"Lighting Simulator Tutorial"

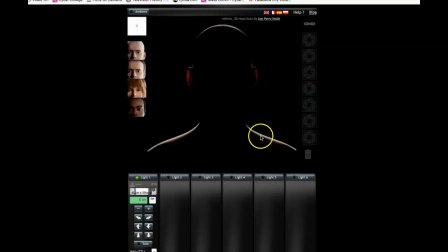(8:13)
You can kind of see it's picking up more or less just the shadow of the shoulders and the top of the head.
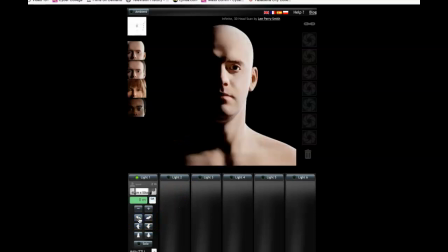(8:21)
Keep bringing it around. Eventually, it's like we circle the planet, and we end up on the other side.
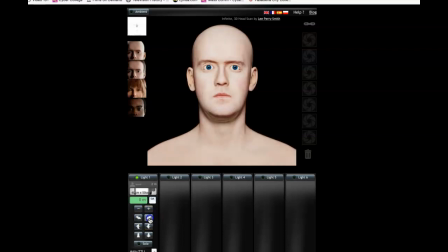(8:31)
Let's go. This is like dead on straight, right in front. And you may notice very little detail, no shadows at all. If you put a light right in front of a person, you're going to get a very flat image.
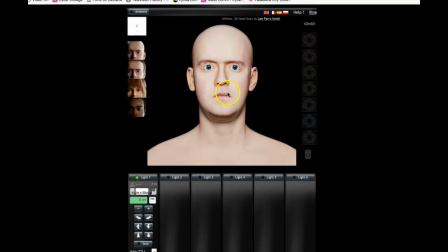(8:48)
Shadows are not really evident in this particular scenario.
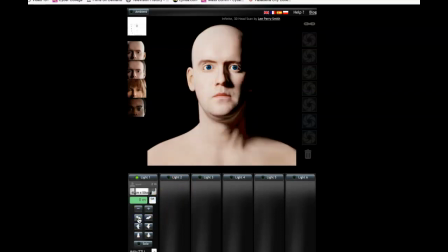(8:54)
So that's why we usually start off to the side. So we have a little bit of a shadow playing off of the nose and the eyebrows and the various features of the face. It provides some interest and some definition,
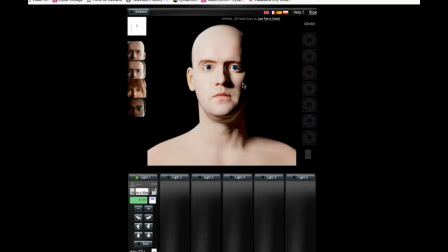(9:12)
and actually creates more of a sense of depth than,
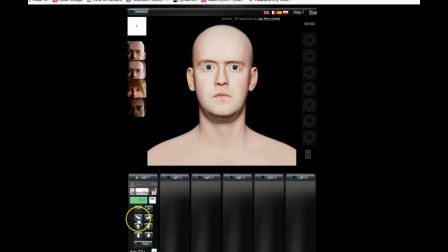(9:17)
the straight on, very boring, like DMV picture lighting.
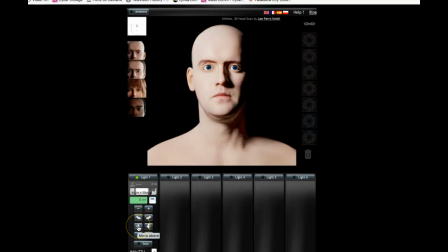(9:24)
All right. These, again, float above it. It shows you what it does. Move above. So here I'm moving the light higher.
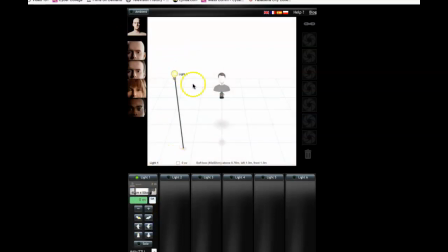(9:33)
So get back down one. So this is where we were. I want to go higher with the light.
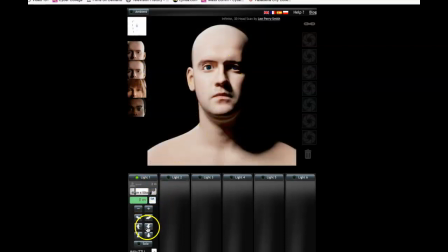(9:40)
You can see what that does. Get back down again, go higher. You can see the shadows that are popping in here over the eyelids. Not the best thing necessarily. That's pretty brutal. That's not a pleasant angle.
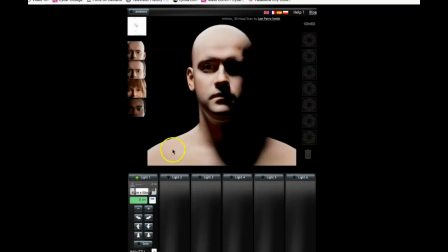(9:59)
unless you're trying to get a really scary effect.
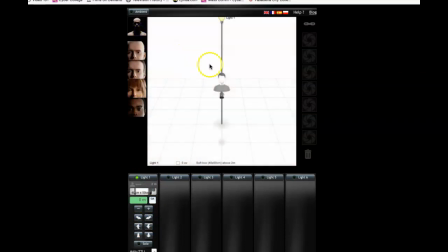(10:03)
So here's almost like right in front of it, on top of the person.
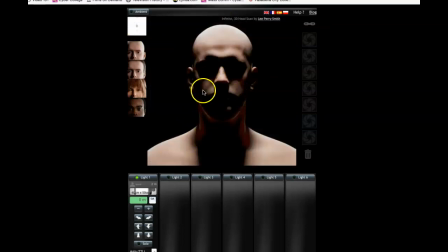(10:09)
And it looks very Silence of the Lambie kind of effect, which I watched the other day on TV.
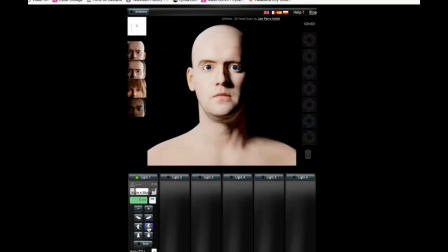(10:17)
Clarice. Quid pro quo. I'm watching a lot of TV lately.
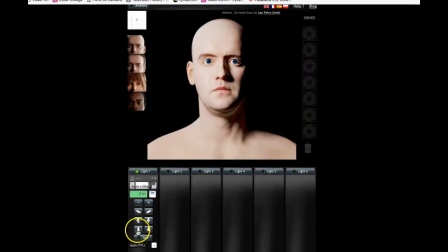(10:26)
Okie dokie. So, and then this finally one, move nearer. You can move it. This one doesn't seem to do what I expected to do. You say move nearer.
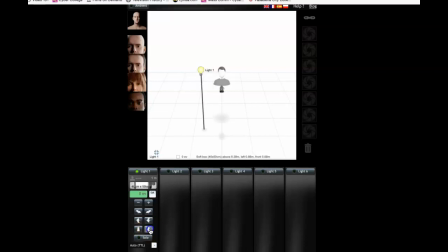(10:39)
It seems like it reduces the intensity, which is not what happens in real life. So I don't feel like that function is very accurate. Okay.
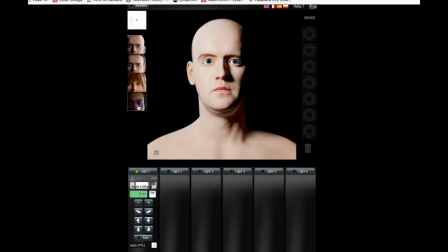(10:53)
If you want to add lights or if you want to change your subject, so let's change it to a African American model.
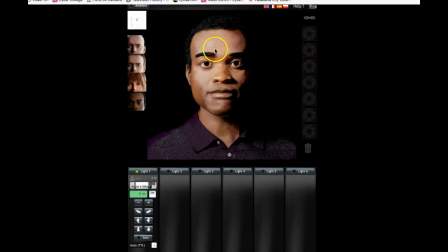(10:59)
I think this looks really really nice when you turn on the key light and the fill light and the backlight. So say right now we're using the softbox.
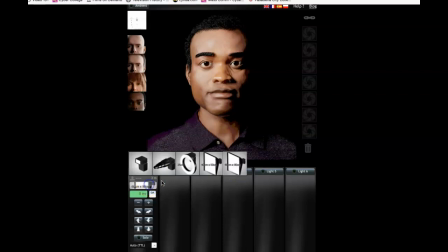(11:10)
You can use a larger softbox if you want. This one looks pretty good.
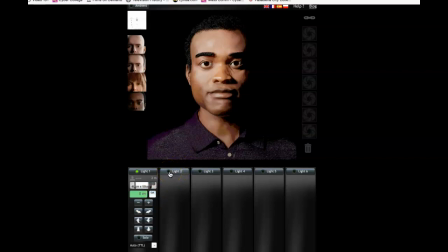(11:15)
Let's do the backlight next. So I'm going to turn on another light.
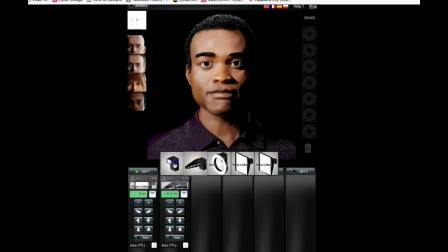(11:20)
I'm going to select what kind of light we want to use. You can see the variations here. Actually, this is already positioned, I believe, in kind of where I want it.
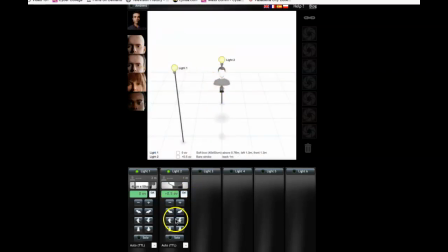(11:33)
So let's move it over, bring it around.
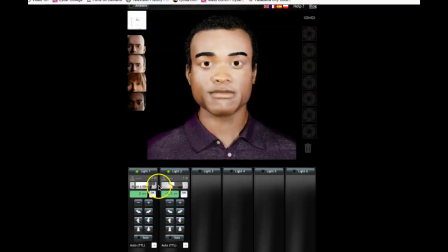(11:40)
We'll kind of try to drive it to where we want it to go. Okay, so we're going to take that light.
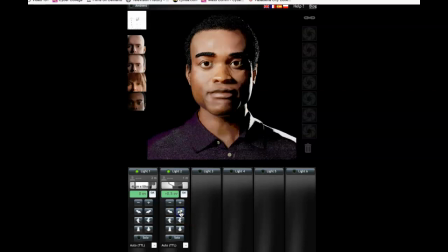(11:46)
We're going to move it around to the back. So moving it around. Where is it? Okay, it's right behind him. Well, we're not getting a very good backlight effect. We're not getting that hair light. We're getting a little tiny bit of light accenting the shoulders, but the reason is because it's too low.
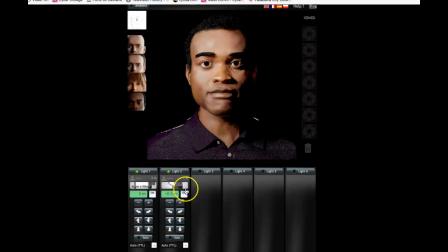(12:05)
You need to elevate it up so it's almost like a 15 to 25 degree angle. So we're going to move it up and see how that does for us. Getting better, getting better. That's good. Let's move it up again. Wow.
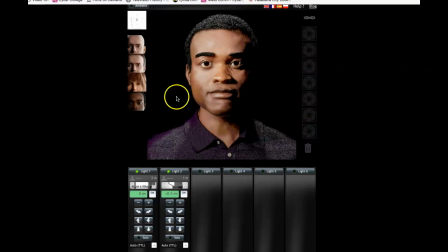(12:22)
Now we're moving it up almost too much. You can see now the light is starting to peek through the person's hair and maybe give us some unpleasant shadows that we don't really want. So let's keep that backlight under control. You can increase or decrease the intensity of the background as well.
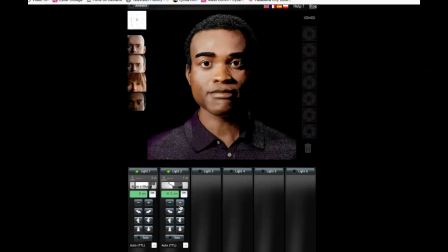(12:43)
Not the background, I should say. The backlight. Alright, that looks pretty good.
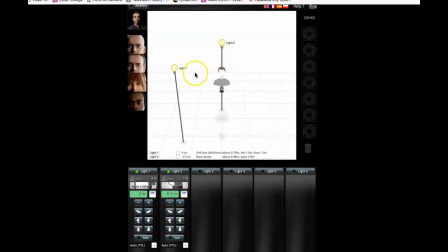(12:48)
So let's see, we got our key light here, light 1, light 2 is our backlight.
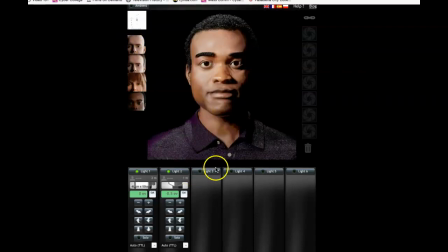(12:53)
And we just gotta put one more in there, so let's make it a fill. I'm gonna make it a larger softbox.
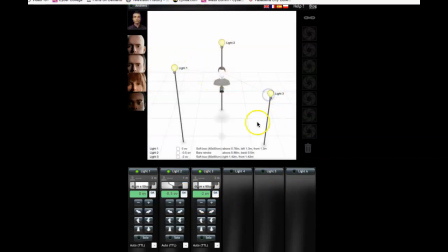(13:03)
And so I'm gonna move it. It's already there. So let's move it a little bit.
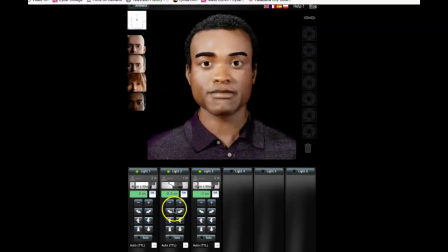(13:11)
That's actually pretty good right there. So let's take a look at how that fill light is affecting this right now. That's without the fill light. That's with the fill light. You may say to yourself, kind of boring, not really too much difference between the side that's getting the key light,
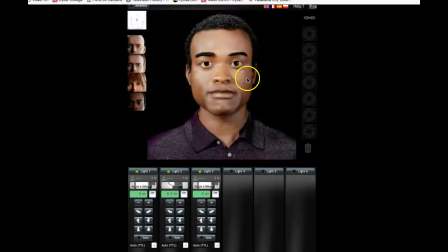(13:28)
which is light 1, and the side that's getting the fill light, which is light 3. So you can adjust your intensity down a little bit. You can see though the definition still, yeah. So the shadow that's dropping off to the side of this person's face.
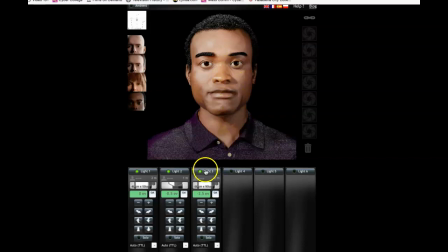(13:47)
The shadow that's off the nose isn't too bad. Right? So you basically have more or less what you want there.
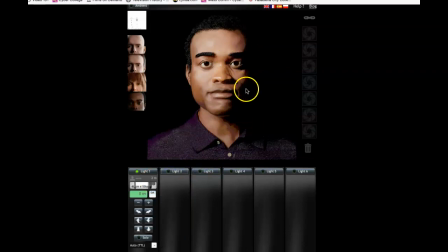(13:54)
So let's look here again. Remember that, I don't know if you guys, hopefully you remember the Rembrandt effect. It's kind of that triangular light that's coming off of the face here. So again, let's move it around. As we move it around, you can see some unpleasantness happening.
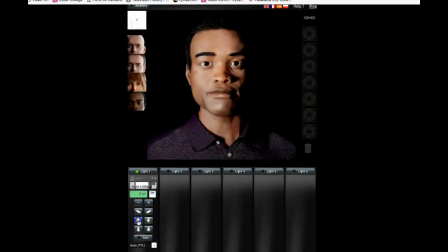(14:14)
So I'm basically trying to get that. That's nice. That's pretty good for me. I like that. Yeah.
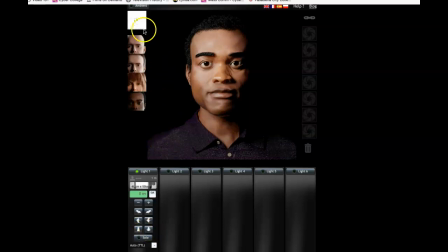(14:30)
That actually looks pretty nice right there. Alright, so let's tell them. So that is.
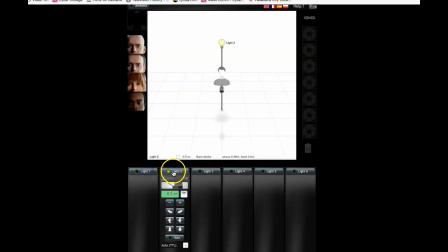(14:36)
What else do I want to do? Well, let's just turn all these off. I'm just going to put a light up just to play around a little bit.
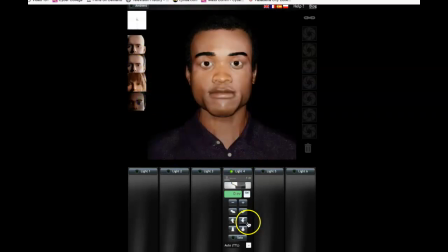(14:42)
So let's do some stuff before we make it look horrible. So if we go real low with the light, that's the wrong button. If we go real low with the light, oh my gosh, see what happens there?
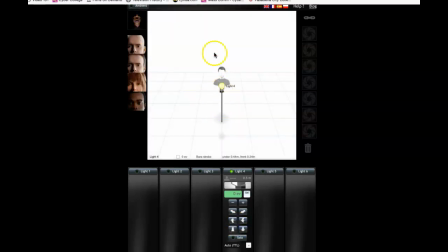(14:55)
So what I did was you just place the light really low, so it's actually shooting at an angle upward at the person.
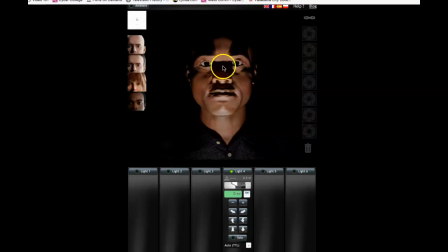(15:04)
And look at all the horrible shadows you're getting. The shadow off the nose, the shadow off the lip, the shadow off the eyebrows. Not pleasant. Or you can go to the other end of the spectrum, keep it going higher,
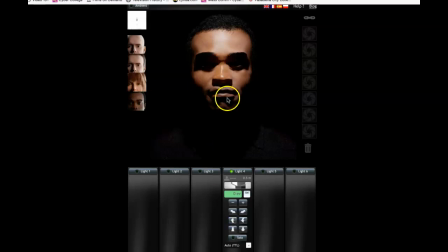(15:20)
then you're going to get a lot of nastiness coming off the shadows here.
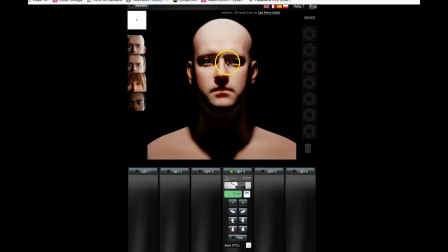(15:24)
Right. Same thing with this guy. Maybe it appears a little better on this person.
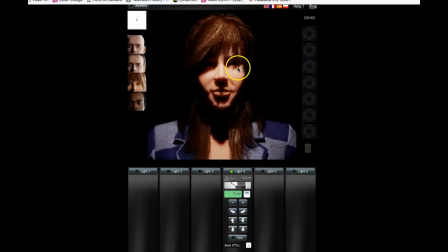(15:29)
So, the girl model's got so much hair, I find it's hard to really model her lighting as well as the other characters, but if you want to use her, that's fine.
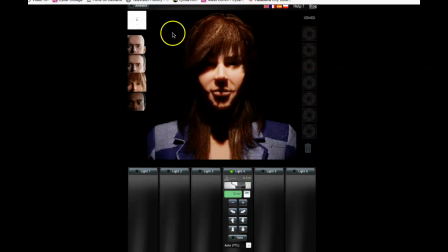(15:43)
You can just see the dark shadow because we're shooting the light so far at a drastic angle,
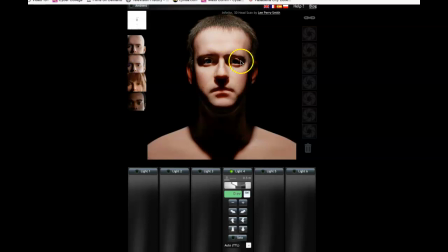(15:49)
and you get those horrible dark raccoon eyes. Not good unless you want to go for that thing, if it suits your dramatic purposes.
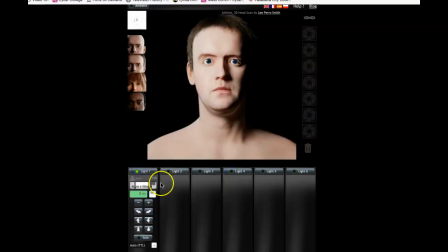(16:05)
Anyway, I just wanted to play around with that. So how do we save? I'm going to use, I like this guy best personally.
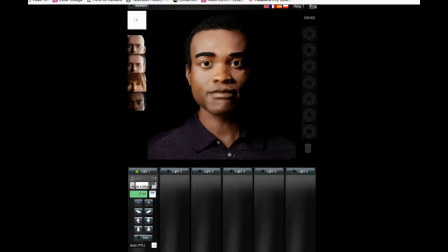(16:14)
How do we save those 5 images? So part of the assignment was to save 5 images.
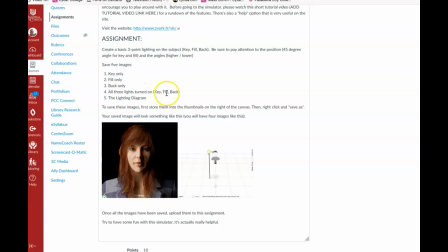(16:20)
Key light only, fill light only, backlight only, all 3 lights turned on, key, fill, and back, and then also the lighting diagram.
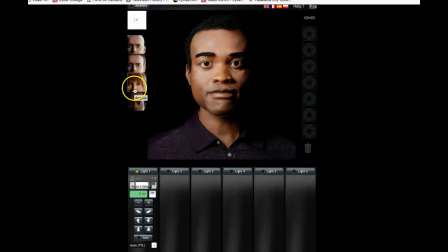(16:28)
So quite easy.